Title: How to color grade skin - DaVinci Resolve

We're snowed in today. You know what that means. It's time for a DaVinci Resolve tutorial. Today we're going to talk about skin tones. Skin tone, chicken bone. This is actually really important. Your viewer will always notice if you mess this up. We sort of intuitively know what healthy skin tone looks like, so I'm going to run through a couple techniques really quick to make sure that doesn't happen to you.
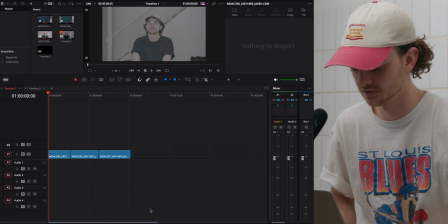[0:16]
All right, so we have three shots here in DaVinci Resolve. I have pulled them into the timeline.
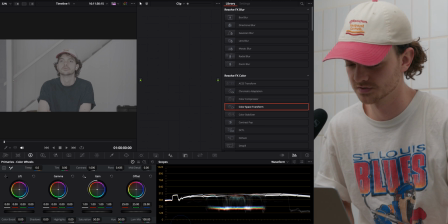[0:21]
We're going to head over to the color tab.
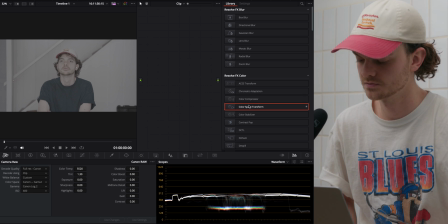[0:23]
This was recorded with my Canon C200 in C-Log 2, so the first thing we're going to want to do is unwrap it from this log footage.
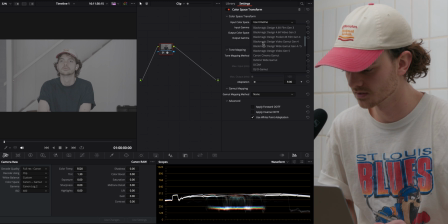[0:31]
So we're going to put a color space transform, and all this is doing is taking our flat log image into Rec 709 so it looks normal.
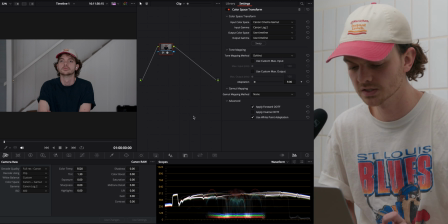[0:40]
And this looks not great, mainly because I did no lighting to this. I'm sort of sitting in front of an open window, so whatever the sun was wanting to do in this moment, it's on full display, and I look like I am on death's door.
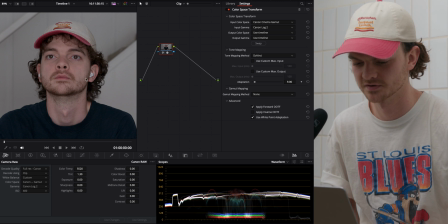[0:55]
There's like no contrast, there's no shape to my face, I look like I haven't been sleeping.
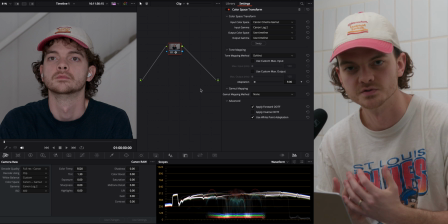[0:59]
There's all kinds of issues here. The number one thing that goes into a good skin tone has nothing to do with the color grading process at all. It's how you light the scene, and it's how you expose the scene with your camera.
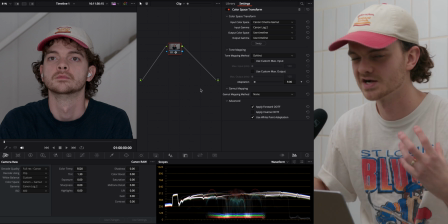[1:09]
If you underexpose, then you can get some weird blotchiness in your skin tone a lot of times, especially with my Canon C200, I've noticed this.
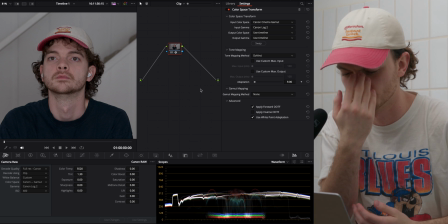[1:17]
The noise floor is high enough that if you're pushing your skin tones down into it, the gradients that are usually present in your skin tone will go away and they'll start to look kind of blotchy.
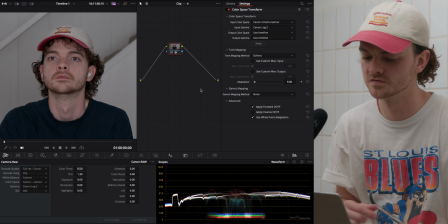[1:26]
And if you overexpose, obviously you're gonna have some detail loss on the specular highlights.
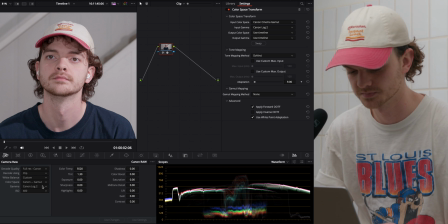[1:32]
We don't want any of those things. So we'll go over here to this next shot, put the color space transform on. We have added some shape, but we've done it without diffusion.
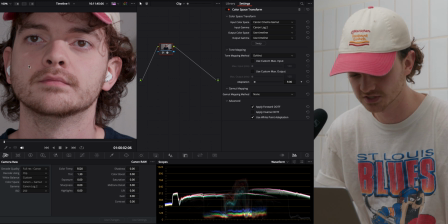[1:39]
So there's this defined line right here where we can see where the shadows and the lit part of my face are sort of clashing, which we don't want.
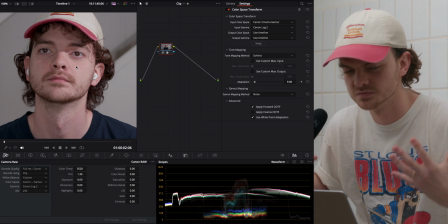[1:47]
We want skin to be smooth, to have smooth gradients. We want the tones to be gentle.
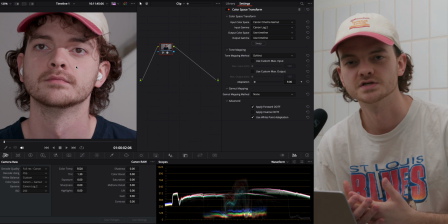[1:53]
And this is just not that. When you're shooting skin tones, prioritizing for lots of diffusion.
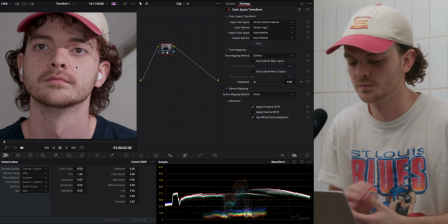[1:59]
Like right now, I have this gigantic softbox above me. You wanna try to use softboxes, balance your light, design a book light around your subject.
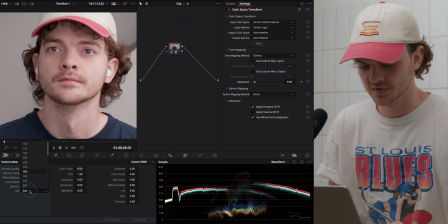[2:07]
So here's our third shot. I am using a softbox for this one. Let's go down to 250.
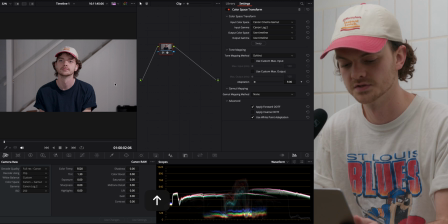[2:12]
Okay. Another thing to note, when we're hopping between these shots, this one here, when we didn't have any diffusion, I think I just had the reflector on the light.
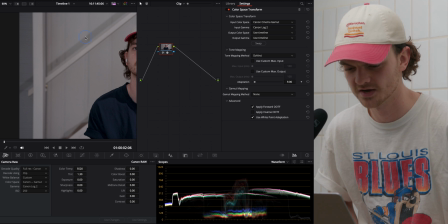[2:19]
We can see on this staircase behind me, this harsh shadow, and it just screams, I set up a light for this shoot. But here, especially if the light's motivated, like in this scene right now, there's a window behind me. So you would want a light from this side so it looks like the light's kind of motivated. It's coming from the window maybe. We call this a sourcey look.
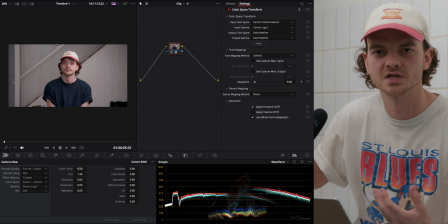[2:38]
If someone's sitting in the middle of a dark room and there's a light on them that's kind of obvious, you don't want that.
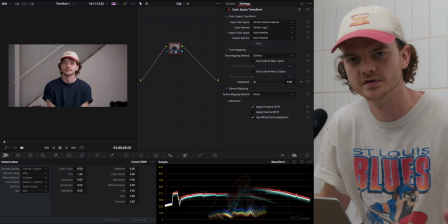[2:43]
You want light to look motivated and natural.
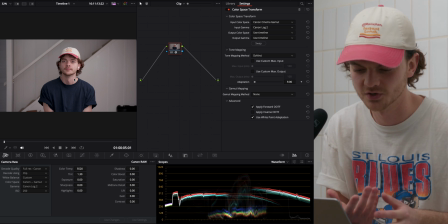[2:45]
We don't really have a window in frame here, so there's no way for you to know if there is a window anywhere that's throwing natural light in.
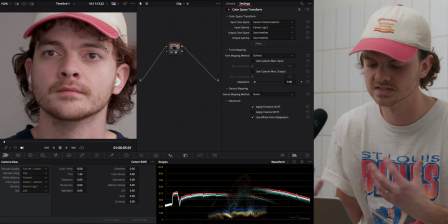[2:52]
There was, but at least we have more subtle gradients here. It's not throwing an emphasis on the blemishes of my face or anything like that.
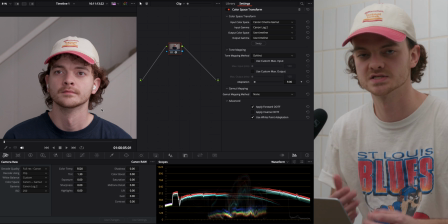[3:01]
This is a good place to start. Always prioritize lighting correctly, white balancing correctly, exposing correctly.
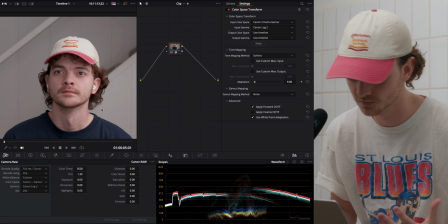[3:06]
Let's start the actual color grading process. The first thing I'm gonna do that's always helpful with skin tones, and I usually do with most shots anyway with digital sensors, I think this is a little bit too sharp.
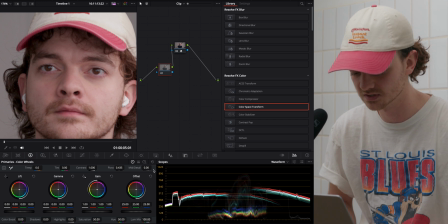[3:16]
So what we're gonna do is just massage the mid-tone detail back to negative 20. Then we'll go to the blurring and do 0.53, because later we'll get a little bit of sharpness back when we add our film grain.
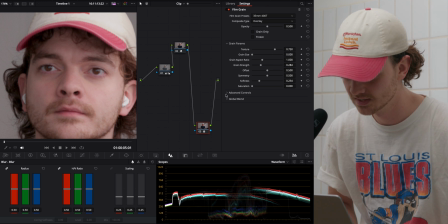[3:31]
I like to do 35 millimeter 400T, I always go into the midtones and turn the midtones down.
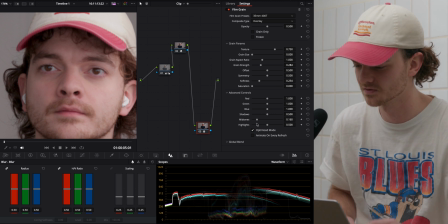[3:37]
I don't like when there's a bunch of grain sort of dancing on the faces. Turn the opacity up.
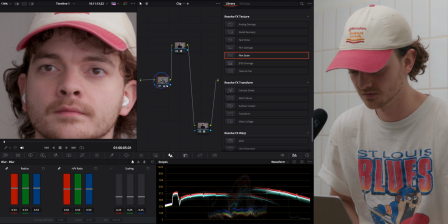[3:42]
I think that's a much better texture. Also, a lot of our tones feel kind of abrupt here.
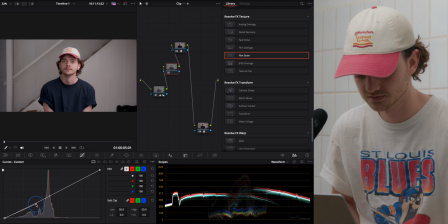[3:47]
I like to prioritize smooth shadows. So I'm gonna do a little bit of an S-curve, bring up the really dark parts. I'm gonna turn off film grain so this computer performs a little bit better. We'll just do a really simple S-curve.
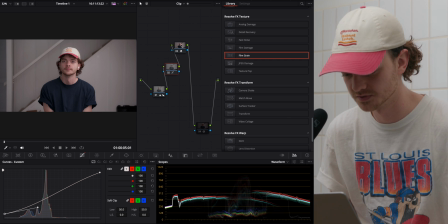[3:59]
Okay. That looks much smoother to me. Now let's get into actually correcting the skin tone.